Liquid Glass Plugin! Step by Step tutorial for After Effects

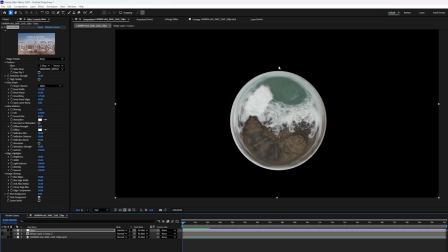249s
But now that we know how the settings work, let's talk about how we can manipulate the mask to make some really cool effects.
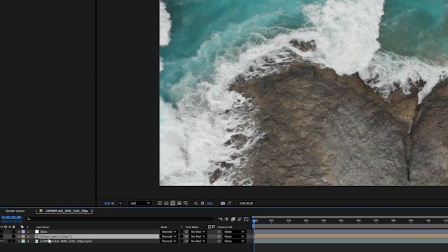255s
So I'm going to hide my glass layer and I'm actually going to delete my shape layer. And let's right click and go new solid.
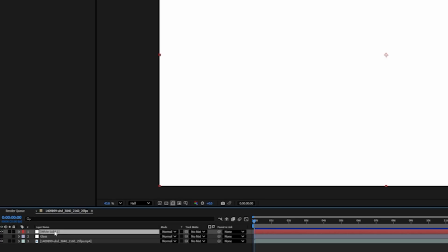261s
Doesn't matter what color you choose, but I'm going to choose white and I'll put this in between the glass and the background footage.
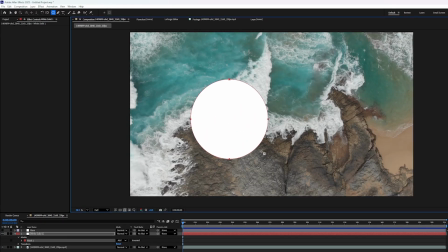267s
Now on this one, I'm actually going to draw a circular mask. The reason I did that is because the white solid goes all the way to the edge of our composition. And so it's the right size and shape and we don't have to pre-compose it like we did with the original version.
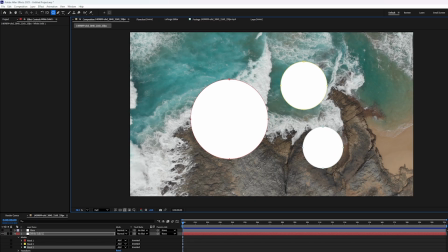282s
And what that means is I can draw multiple masks onto the canvas and if I use this as my source for my glass effect, then I can manipulate these masks in real time and I'll show you what I mean. So let's hide our white solid layer and turn our glass layer back on.
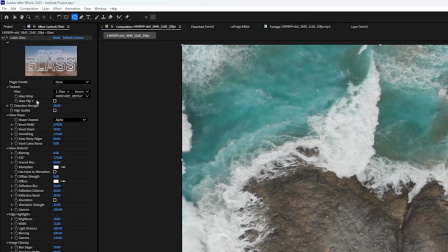297s
And then on the glass layer,
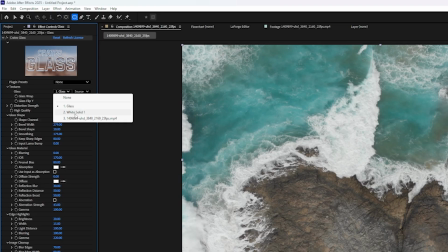299s
I'm going to go to the textures pull down menu and go switch it to our white solid as the source and nothing will happen at first. but if I go to the second little menu here,
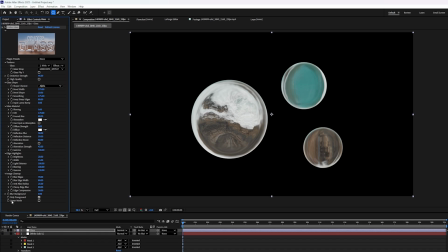307s
I'm going to change it to effects and masks. Oh, let's actually go turn off that checkbox that says only foreground.
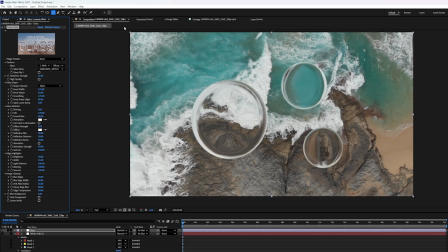313s
So now because I applied masks to a solid that takes up the whole canvas, I don't have to pre-compose it. And so I can manipulate these masks in real time. I can grab onto this mask here and move it around. And you can see that these actually kind of blur together like drops of water. In fact, if we select all of our masks right here and press F for feather,
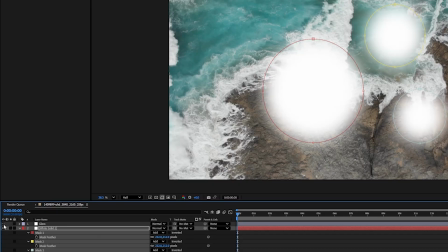332s
we can increase the feathering, which if you're not sure what that does, that actually just blurs the mask. You can see what happens if I turn off the effect. It just blurs the masks like that.
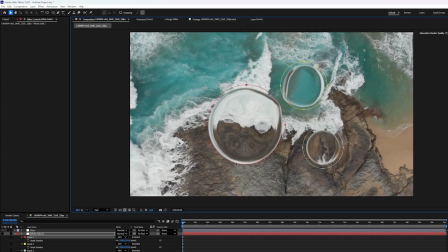340s
But now if I move the masks together, they'll blend together and kind of squish just like water droplets coming together, which is really cool and really powerful. You can see how fast this is. There's no lag at all. So knowing this, we can actually create some really cool animations.
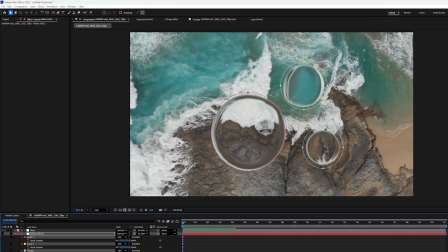354s
So let's do kind of a little interface animation. So I'm going to delete my three masks and I'll draw a rectangle mask.
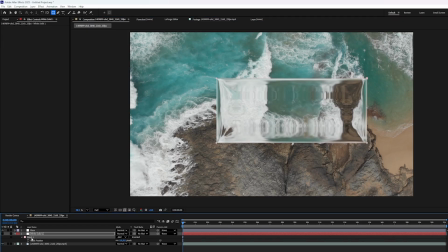361s
And you can see it's just updating in real time, which is really cool. If I press F to feather the mask, it will round the edges. And let's say we want to create a dialog box that pops up and then another little corner button pops up over here on the corner. So for that, we're going to also need a circle. I'm also going to feather the mask of the circle too.
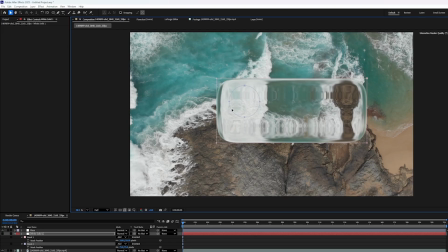380s
So let's see if we can create an interesting dialog box opening animation. So the easiest way to do this, I think, is to keyframe it in the finished position that it's going to end up in.
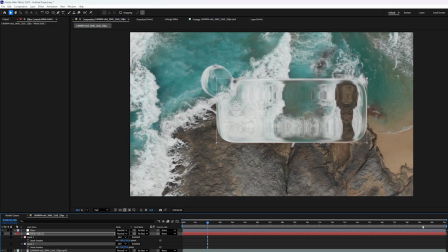390s
So maybe down here, around two seconds later, I want it to end up in this position. So I'm going to select both my masks and press M for mask, and I can keyframe the mask path.
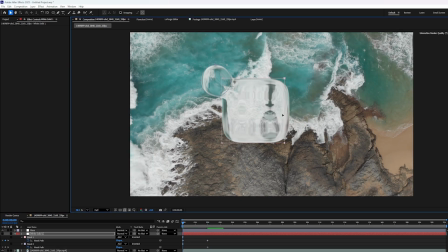399s
And then let's scrub to the first frame in the animation. And maybe we can kind of collapse this down so that the mask disappears like that. So that's the first one. I think I want the circle to appear after the rectangle has appeared.
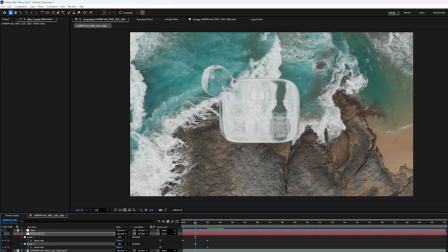411s
So I'm going to scrub to about the halfway point of the animation, and I'll move the circle mask inside here like that. Now you can see if I scrub back to the beginning as the rectangle disappears the circle is going to appear like that which might look kind of cool. Maybe we want it so that this is a button and when you click it the dialog box opens and then the circle goes up and now that's the close button.
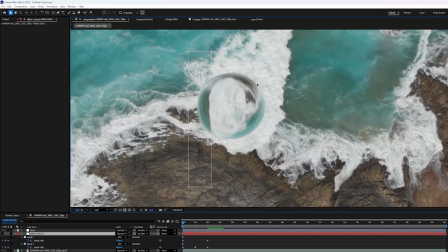431s
Something like that. But if you don't want the circle to be there you can keyframe this mask path to be smaller. Just kind of squish it until it disappears. Normally I wouldn't be this sloppy with it but I think the organic nature of the shape is gonna make it feel a little bit more like water.
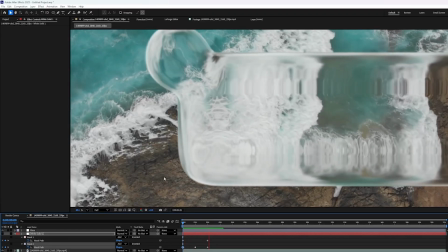445s
I never said I was the best UX designer but the glass plug-in makes it look pretty cool I think. It does a lot to cover up my bad animation skills.
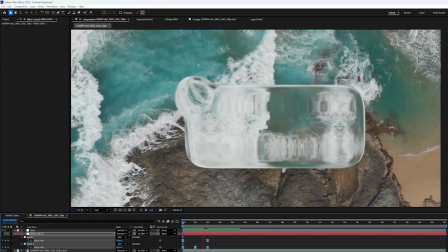452s
Let's select all these and press F9 to smooth out those keyframes. Maybe let's mess with the timing a little bit, make it go a little faster. And if you want to make it feel a little bit more organic like liquid, maybe after the circle goes all the way out like that, we can have it move back in just a little bit as if there's some momentum.
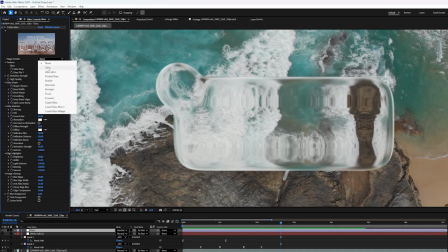469s
It's kind of like bouncing and wobbling. Pretty cool. Now if we change our preset to something like frosted glass, now it's a more readable interface and we could put text over this.
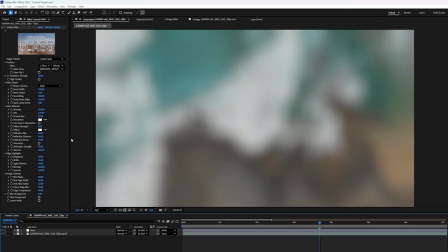478s
Speaking of text, I just want to show you that this does work on text. So if I delete that middle layer, you can type out a title or the name of your company or something,
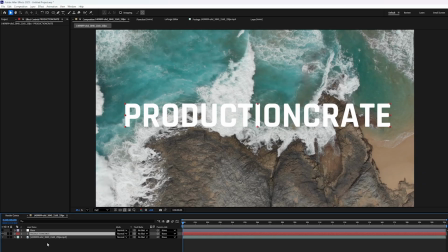485s
put it in between the glass and the background layer, and don't forget to pre-compose it.
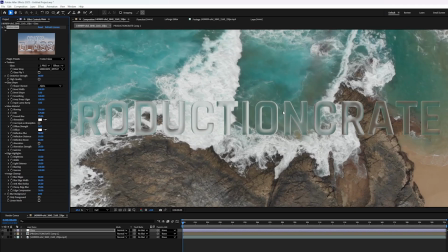490s
And then we'll make that the source for the glass. And that looks pretty cool. Let me show you just a couple more features of this before we make something really cool and polished.
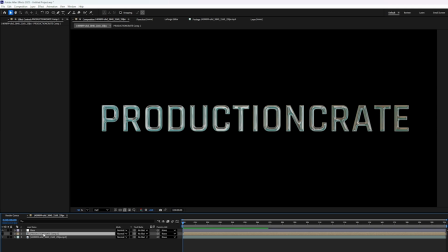498s
Once again, I'm going to delete my middle layer.